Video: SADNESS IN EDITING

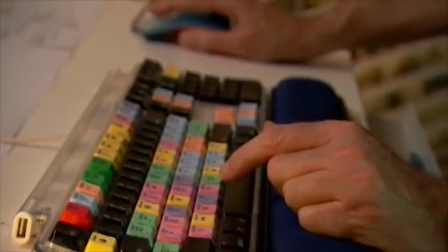4:03 Today, most of the films are edited digitally, which allow the editor has more freedom and easy to experiment the arrangement of shot and sequence
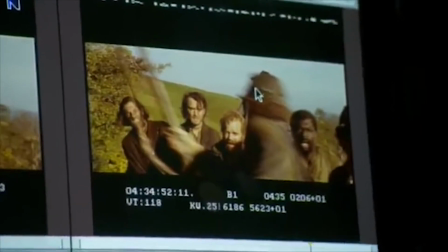4:10 to tell a story that has bigger emotion impact and get audience emotionally invest in the story.
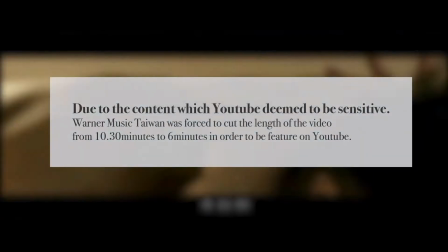4:15 Suffering is a controversial music video and it was banned from YouTube until it released a cut down version.
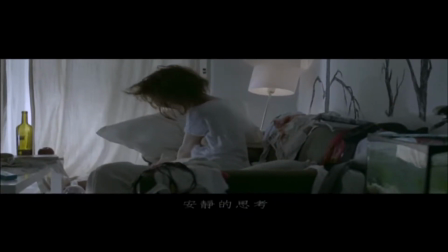4:20 It was a controversial topic in 2011 because of the visual. It has huge impact to the audience.
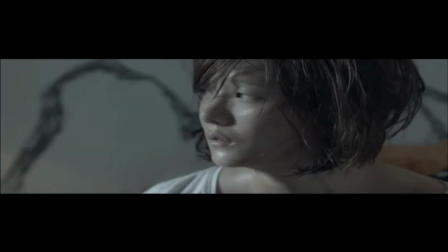4:26 The storyline of the music video does not have a vertical timeline of the incidents, but audience clearly understand it is a story of a heartbreak Heartbroken Girl.
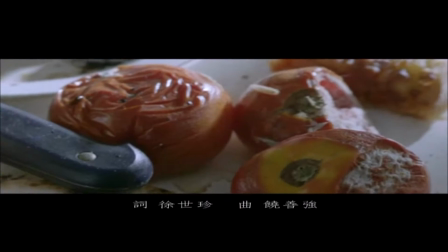4:34 The music video is juxtaposed with sex sequence, rodent food, mongoose, cockroach, and facial expressions.
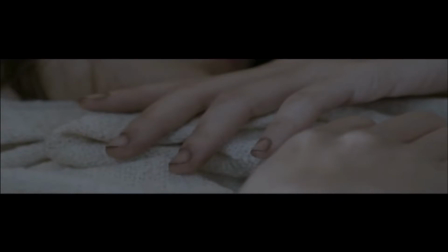4:39 The juxtaposition of shot established the lost, sad, depressed of a girl after the breakup in a condensed time.
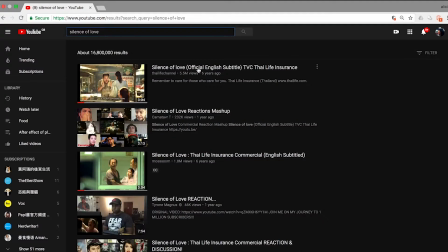4:45 Silence of Love is a story of the relationship of a mute father and his less than compliant teenage daughter.
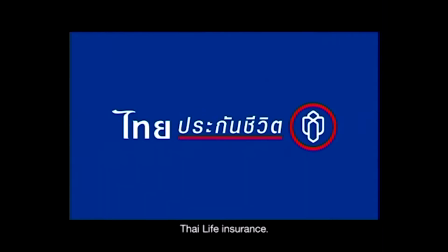4:50 Although it is a commercial, but a lot of film critics agree it is a sad and depressing short film.
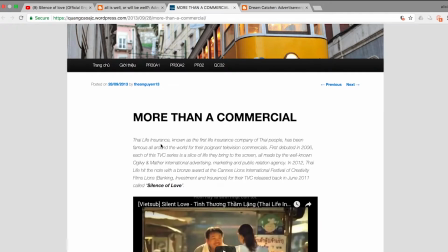4:55 An audience can relate to it. In this short film, audience able to see two different perspectives.
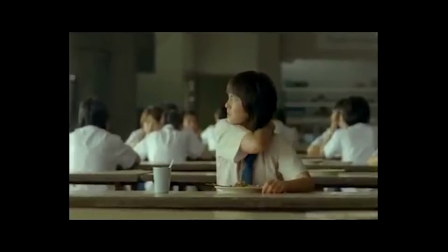4:59 The film begins with the daughter's point of view, which she expressed the upset feeling for not having a better father.
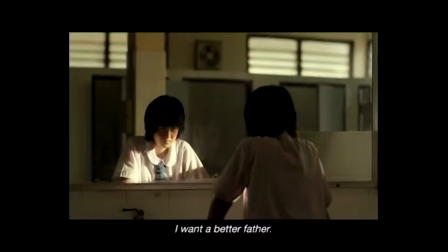5:04 หนูอยากได้พ่อที่ดีกว่านี้
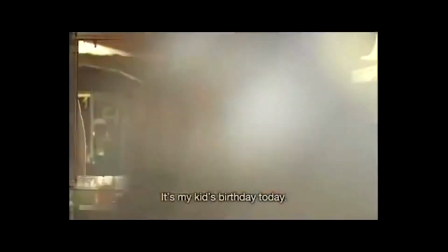5:10 Then the film gives audience another look into the whole story and show what lay behind the act of a silenced father.
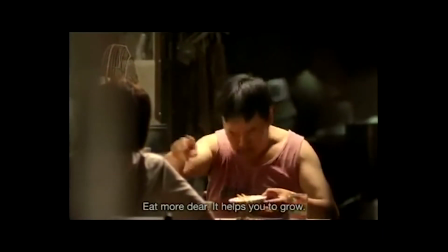5:17 It is the father's hope to see the daughter grow healthier and trying his best to express his love for on her birthday.
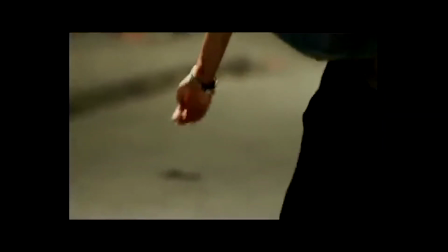5:22 Audience feel the heartbroken father when the father is too afraid and terrified to think about losing his daughter.
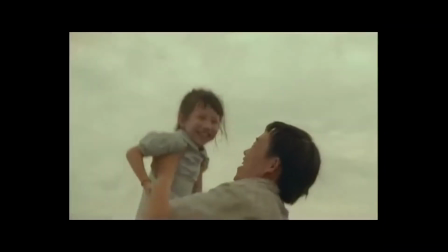5:27 Then flashback occur and remind the daughter has she forgot how her father had been loving and caring for her.
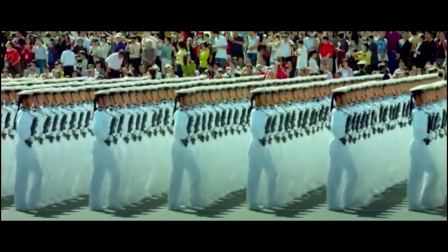5:33 Furthermore, the purpose of editing is not just keep the plot moving but control.
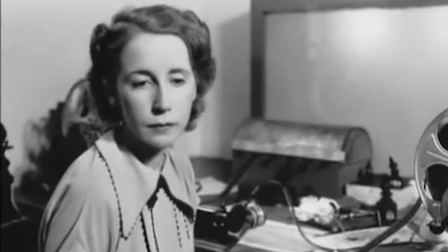5:37 Margot Booth, the Hollywood pioneering female editor who was a supervisor editor in MGM for decades.
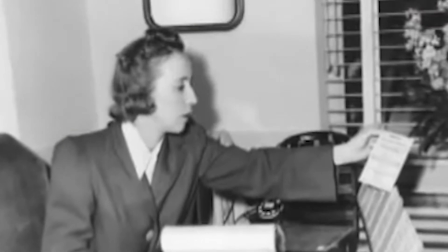5:42 Margaret Booth, she used to say, your responsibility for the pace of the movie, it's your responsibility to get the best.
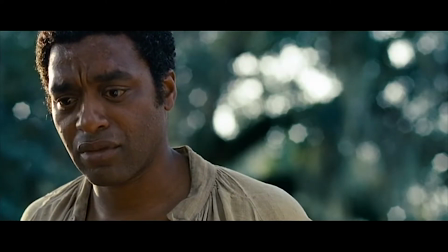5:48 Pacing is about the timing of the cuts. The degree of holding the shot at a certain angle, certain length allows certain train of thoughts to happen.
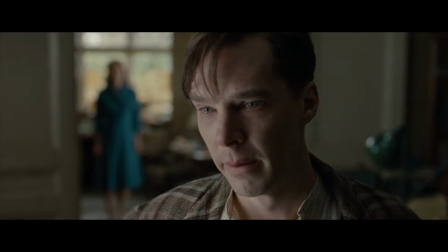5:54 It guides the audience in their emotion responses. Therefore, an emotional scene, especially a sad scene, is often slow paced.
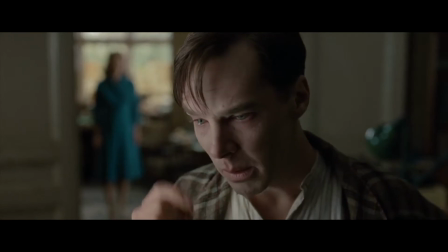6:01 By holding the shot intentionally long enough, allow audience to feel the sorrow of the character and the sadness of the scene.
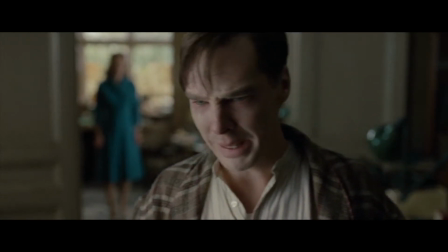6:09 You can't let them leave me alone.
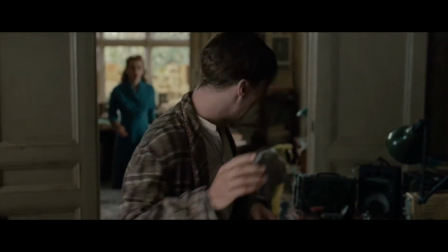6:14 I don't want to be alone. I don't want to be alone.
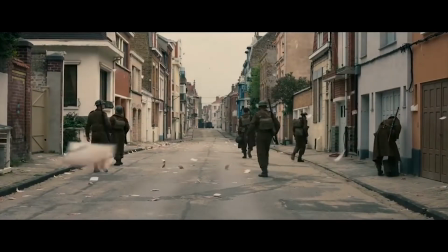6:18 The great thing about Christopher Nolan film is the pacing, the approach to build a scene and how it plays with the entire film.
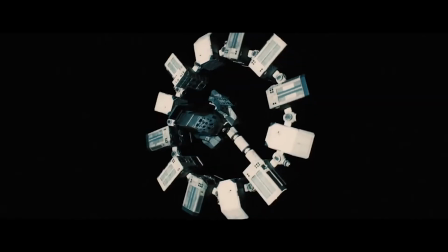6:23 One of his films, Interstellar, the scene where Cooper accesses far and there were years of message stored.
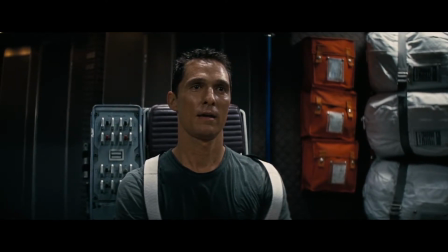6:28 The scene plays slow and steady to create and build the misery of the father.
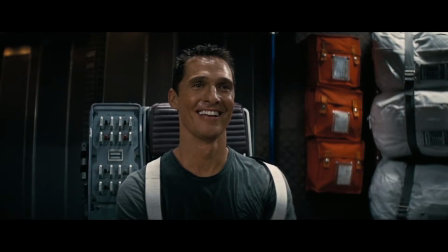6:32 The shot of Cooper is holding and pushing closer as he is watching his son from a teenage boy has grown, became a married man and a father.
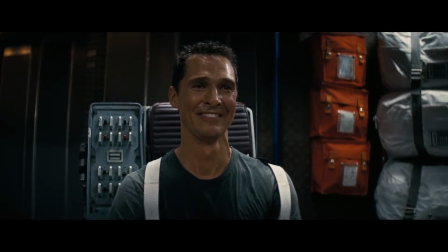6:39 Oh. I met another girl, Dad.
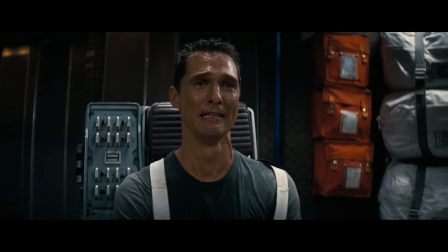6:45 I really think this is the one.
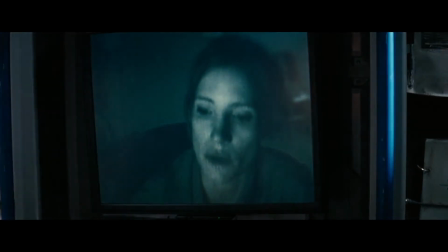6:48 Then it goes to a close-up shot of the video monitor where Cooper is staring at it as it is the first time his daughter sent him a message.
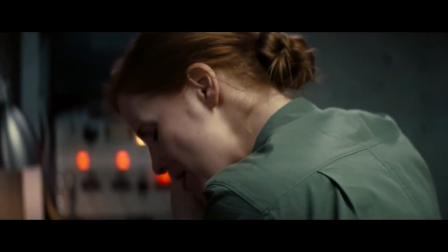6:55 It showed the disappointment of the daughter towards her father for not coming back home and fulfill the promise.
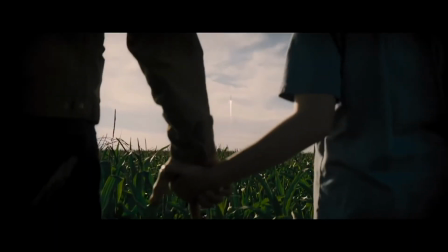7:00 The pace of the film built out a regret father who left the earth with a burning desire to explore into unknown,
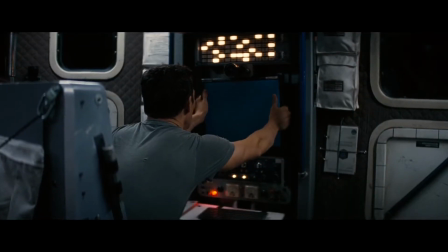7:05 and he realized he made a wrong choice when he is in front of the video monitor because he missed the childhood of his children.
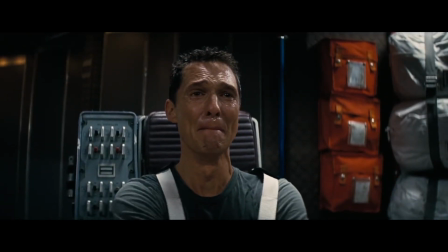7:11 Audience emotionally understand the agony painful of an absent father. In addition, editing need to mirror the story symmetry.
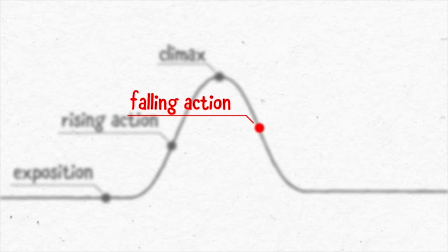7:18 In a story arc, film goes up to climax then comes down. Each scene has its own arc as well, which means every moment in the film is symmetrical.
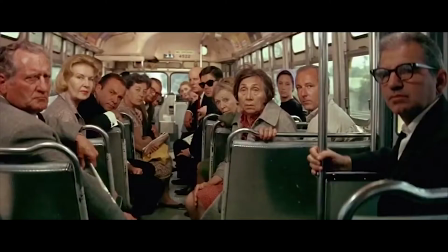7:25 Another word for symmetry in the context of storytelling is balance. There are endless of editing options, but finding the balance of a storytelling is a psychological need in a film.
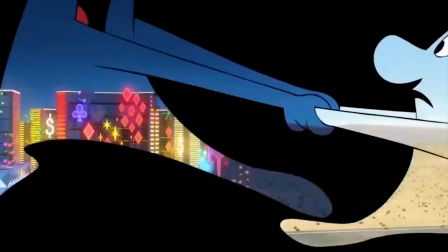7:33 It means it won't be able to show the darkness without the light, the sadness without the happiness.
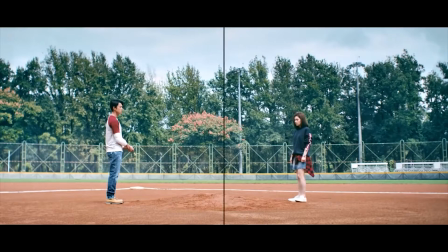7:38 A balanced symmetry ensures the editor able to achieve a maximum amount of emotion responses.
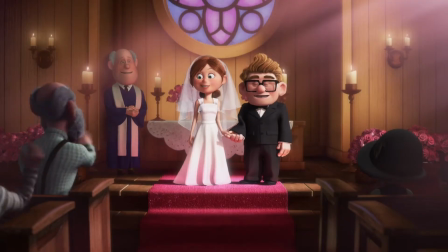7:43 In Up, a montage sequence of Carl and Ellie Merritt's life.
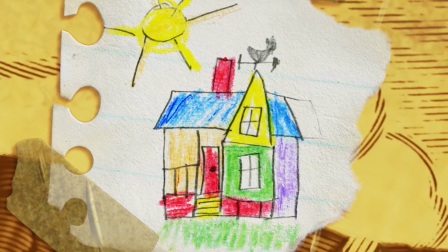7:46 A 4-minute montage sequence without dialogue shows the heart-wrenching roller coaster of emotion about life lived together between Carl and Ellie.
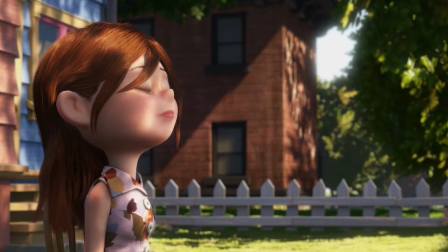7:53 It showed the happiest moment of them, but it also showed Ellie's sadness and Carl's mourn for his loved one.
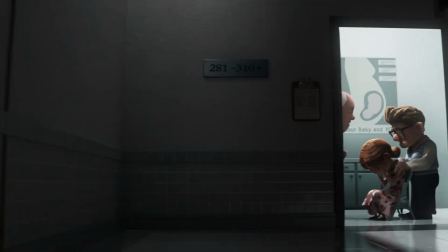7:58 In this sequence, the part where Ellie learned that she is not able to pregnant was considered cut out from the film because Pixar thought it might push things too far.
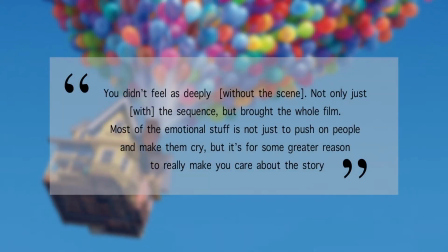8:05 The director Pete Docter pushed back because it lessened the emotion impact of a long and beautiful life they will share and lost together.